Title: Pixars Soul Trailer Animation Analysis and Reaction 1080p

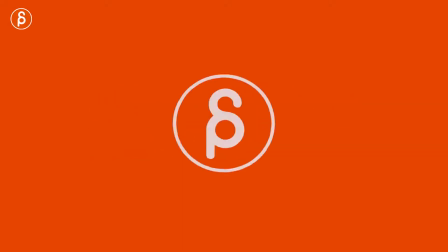All right, welcome to another animation analysis, and today I'm going to take a look at the new Soul trailer that came out actually just this morning.
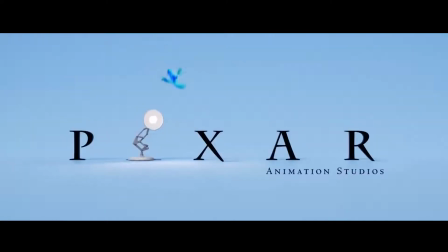Since I was about to record something, I thought, let's actually do this. Because I think a couple of things that I saw in that trailer were really, really cool. I'm also a big fan of more simplified characters and the look of that and how they're animated.
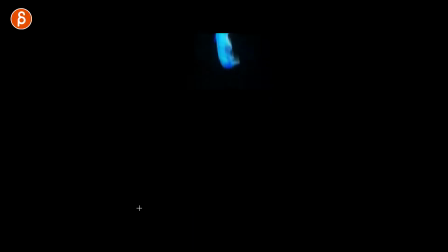And there are a couple of visual things in this that are really, really cool. and it's always great to see and watch things in slow motion step by step seeing the squishiness the squash and stretch of those characters and it's always cool to see little details you know even this is very tiny
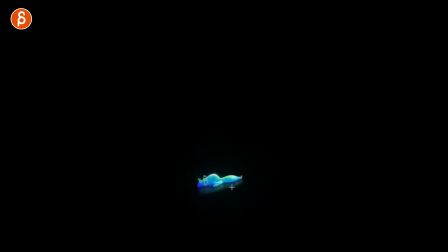but as the body goes in even the feet have still a little bit of extra animation and it relaxes I just love all that detail stuff there very cute designs love
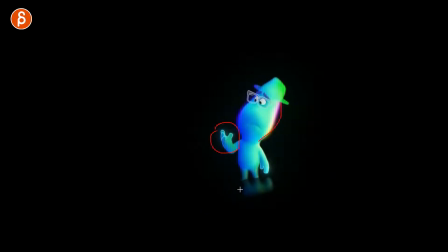the renders love the look of this obviously you have the lines and the color changes it's very cool and as i recommend to all my students it's always cool to see in trails when professional animators animate to just even look at things like blinks and look at frame by frame how is their blink for how long like do you want to be active so you don't have that much of an
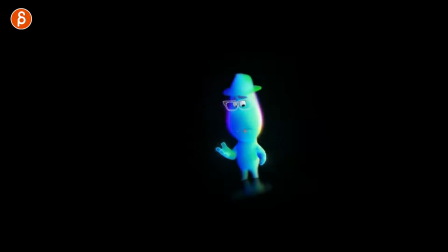ease in when the lids open up and rest there like just kind of practice and i mean don't put that in your reel but look at that copy that look at your curves and study how this looks when you have a blink where the eyes kind of lead over so it shows to
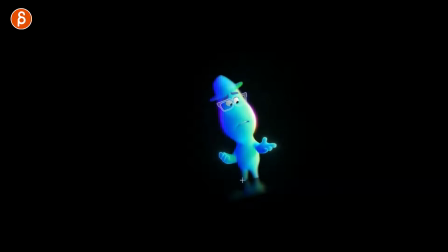the audience i'm going to look over there into this clean hand poses it's just really really interesting to watch and this was
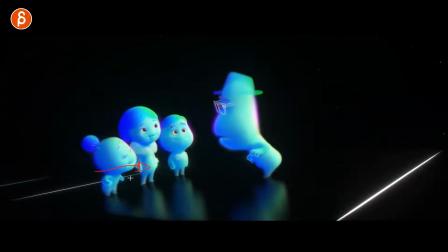interesting too like i'm always a big fan of having a direction the character that was kind of interesting to see when do they move forward when do they move back like
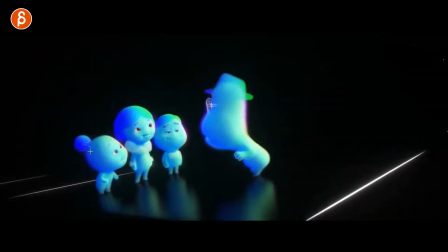look at your overall character movement and what that means so for her if you look at her you
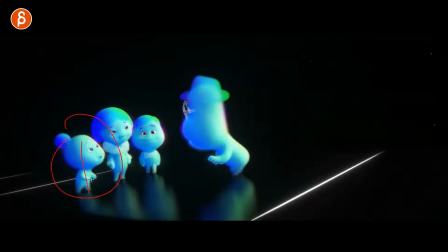can see through all of this she has an overall movement of going forward
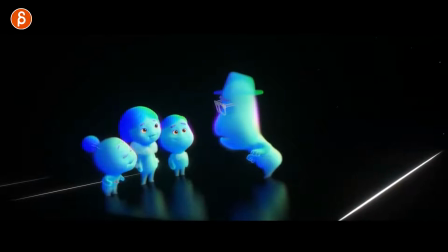as you can frame through you can see arms go back but the body keeps going forward so if we play this
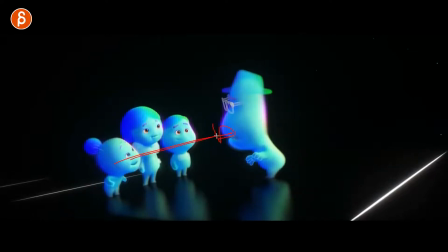in real time because she's interested she wants to get to know more about this character and then the interest you can show this by leaning forward but also keep going with the moving hold forward as opposed to let's pretend this person is something else and she's not so sure about about this guy
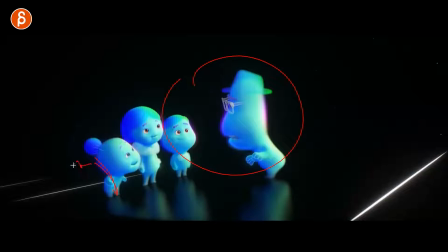she could lean back and have that moving hold going away from this person to
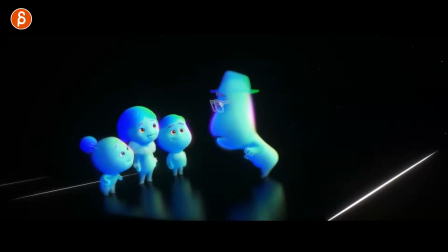get more distance or social distancing as the new word is here
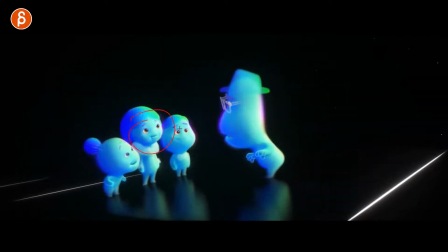and again different type of blinks you can look at how
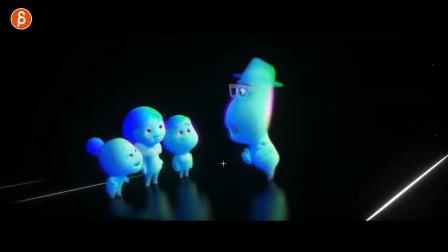slow they are how fast they are i also really like the detail of the lines here
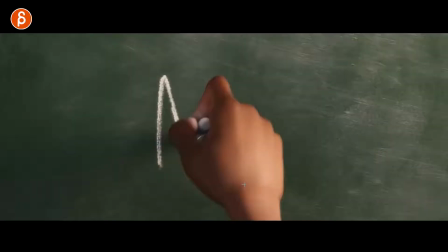but then how it fades out on the feet just interesting different styles where like
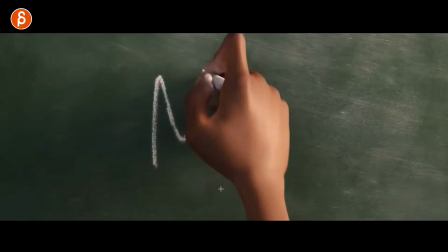some parts almost feel 2d some things are just a bit more stylized
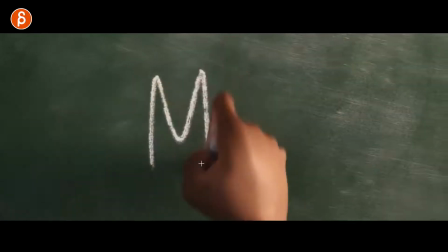and simple it's really cool and then we get back to this role which has really cool renders as always
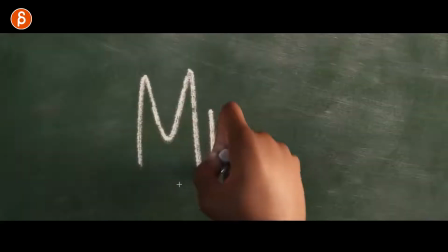look at that ever since look at
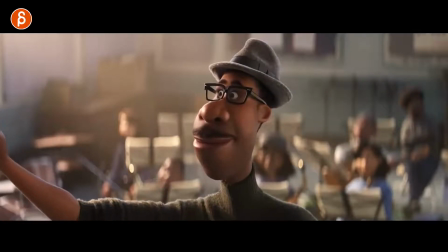that i get a widescreen format like toy story interesting lens choices there it's just very i love renders like this it's just so interesting to see and again as you frame through you can see as the character has the smile and the shoulders go up and arm go up you can see just
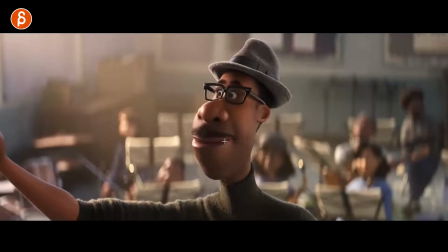a little bit of going up in the nostrils and the cheeks super super detailed it's very cool nice
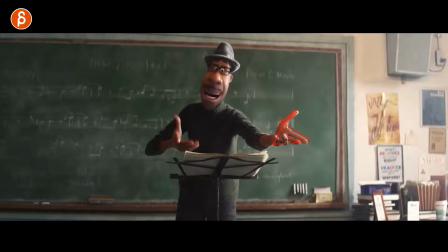clean simplified hand poses we're getting into triangles so it's technically not simple because you have these overlapping fingers but visually if you just kind of scrunch your eyes or you put in your
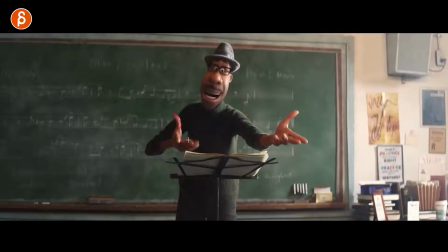silhouette there you can see that they're still fairly simple you still have color silhouette you still have enough break between all those elements to get a cleaner silhouette
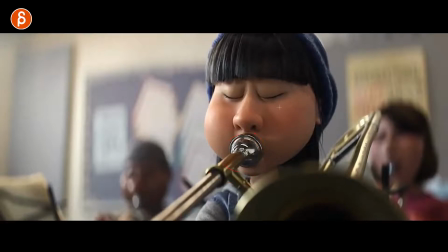look at that render I'm just fascinated by renders like this the skin shader the metal shaders the the hair and then with the blur the depth of field I love all this even shots like this that seems simple and short there's still a lot of complexity in there if you look at
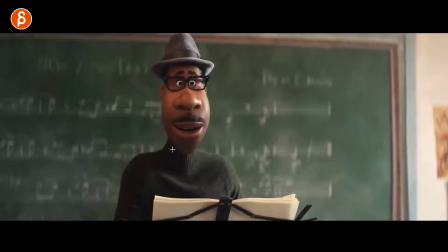the mouth just what the corners are doing here see you have a little bit of inhale you can see how the chest
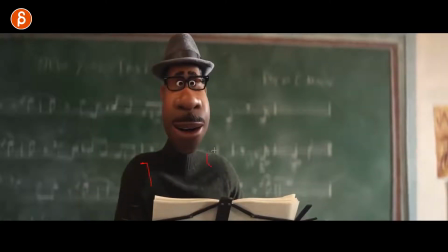leads the action there there's a lot of inhaling there as then the body expands and goes up and it's kind of like the mouth goes a little bit together for the inhale but then goes out and you can see how it just reveals the teeth a bit and you can see that corner
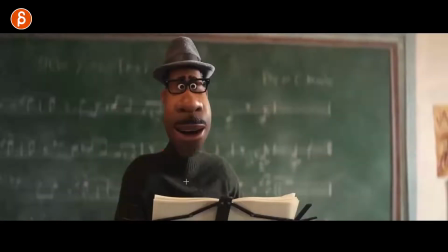there's a little bit of a smile in there let's watch this in real time again little things it's a small shot but at the same time got so many little details in there they're great to observe
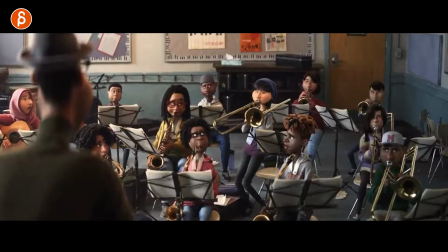love how that mouth is still there kind of trailing that opening there love the expressions everyone's going what is going on there
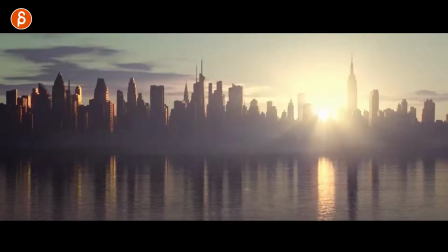so cute look at that i know this is one of those when i do
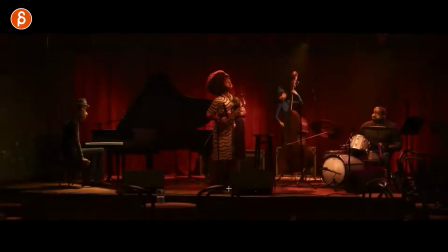the uh trailer reviews where all you hear from me is look at that cool character designs
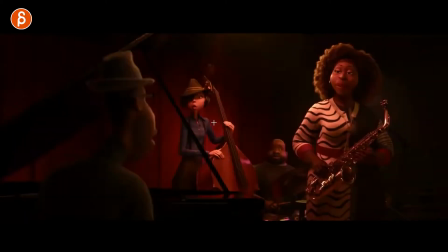though there's a lot of distinct and different faces always cool to see that doesn't feel very generic
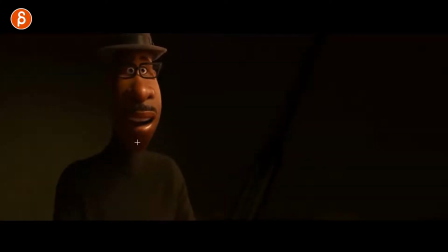same thing here different type of hold and into a smile again all those little things that would recommend students to go through and and you can also have a library of people smiling people blinking people inhaling just see how different companies are doing there's different animators and different styles in movies.
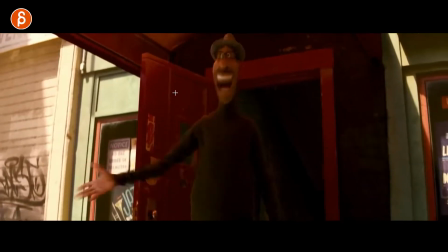And it's also cool to track your arcs and see how it
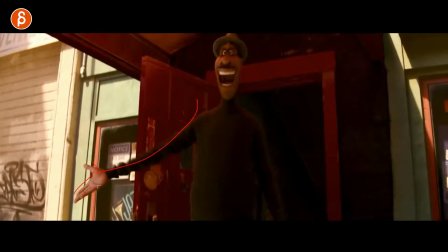goes down and has that extension again with the clean triangle shape of your hand pose.
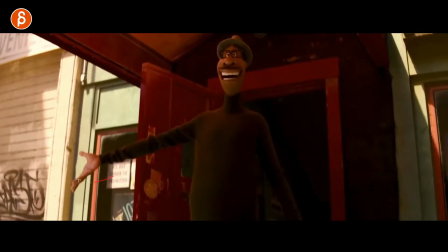Look at that. It's a beautiful pose. And then coming up with a slight hold and then coming back up into this,
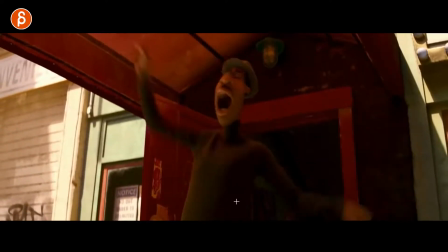leading into, bam, into that burst with the offset on this. Also because it's heavier and holds this.
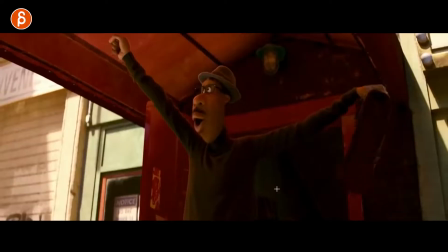So cool.
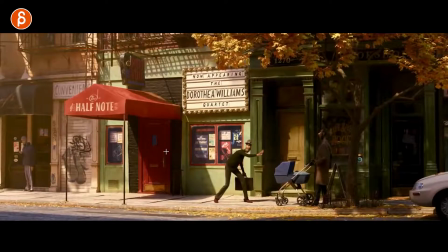love this look at that look at the detail in the city that's what i love about spider verse 2 where just it really feels like a city that's that has life to it and their history to it and it's not super clean sorry i was completely distracted as i was saying this by
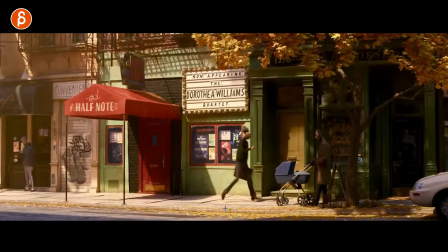that lean in with that knee to then come out into that step that's
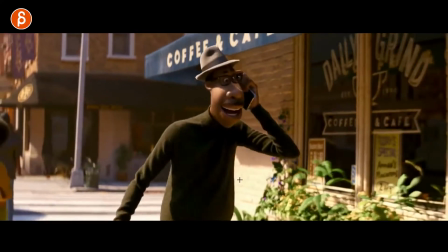great oh come on look at that render here i am again come on love that look oh
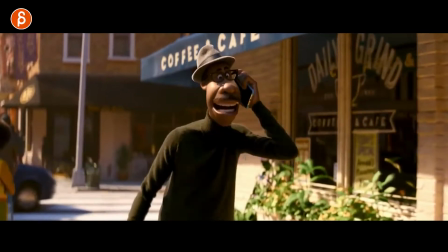how dare he a cover on the iphone i use covers all the time and
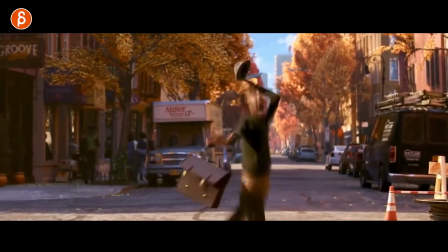for fast motions like this it's cool to see what are the breakdowns what shapes do you see when you have something really fast every now and then you
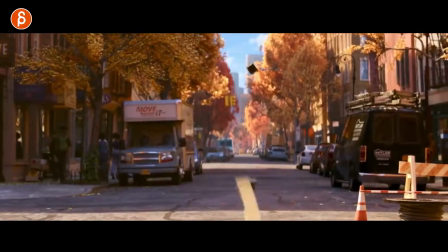can't really register all the changes in the posing so when this happens sometimes you just catch a glimpse so sometimes you just have to kind
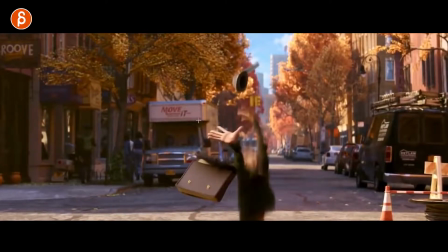of emphasize a specific pose and the cool thing is this with the light catching this hand here
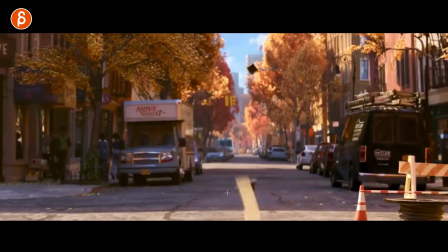that really stands out so if you watch this i definitely read that frame
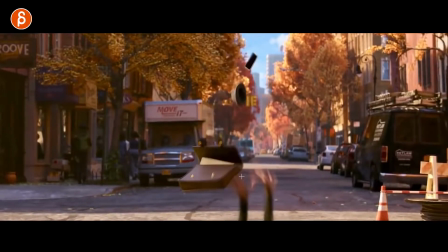so when you have fast motions and you might even have motion blur and if this is in your student shot or whatever
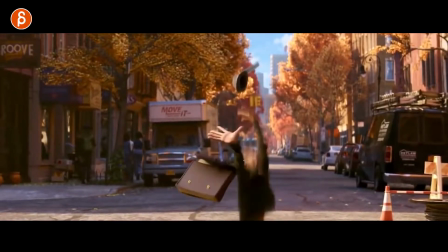you work on you have to be aware of well if i do a lot of blurring you're not going to see things you're not going to see a shape you're not going
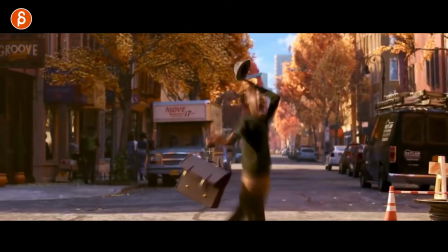to see a facial expression so you have to kind of decide well what moves are slowed down so that there is
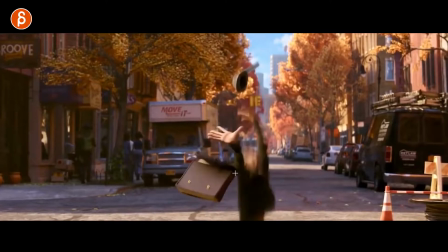no blur so we can read things and then on top of that you got the lighting and then you have just the expression of whoa and even on one frame you see the
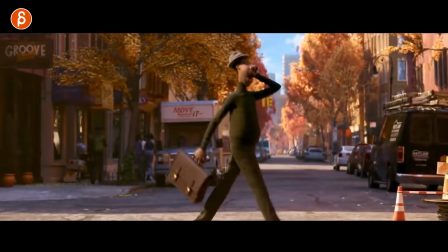offsets of one finger just to give it a less of a default hand pose there or finger pose and
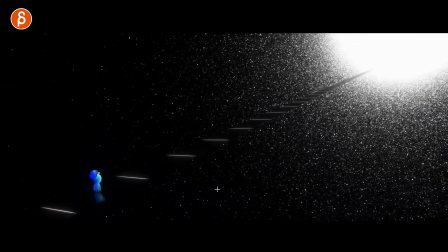then we're back into this and i love the change in style look at that that's a cool frame just the details of all this just simplifying this
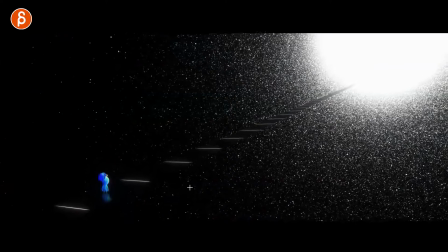and then you get into the whole thing about cameras where he feels a bit out of control so you get a bit more handheld there so
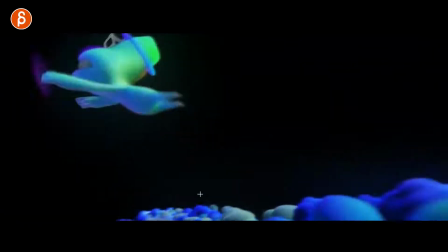it's not so static and locked which of course is all me reading into things and i could be totally wrong i was going to people do this
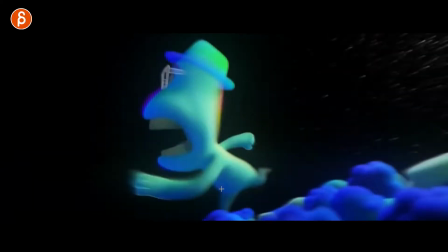well that's actually not what we intended but that's what i what i take from this but i love the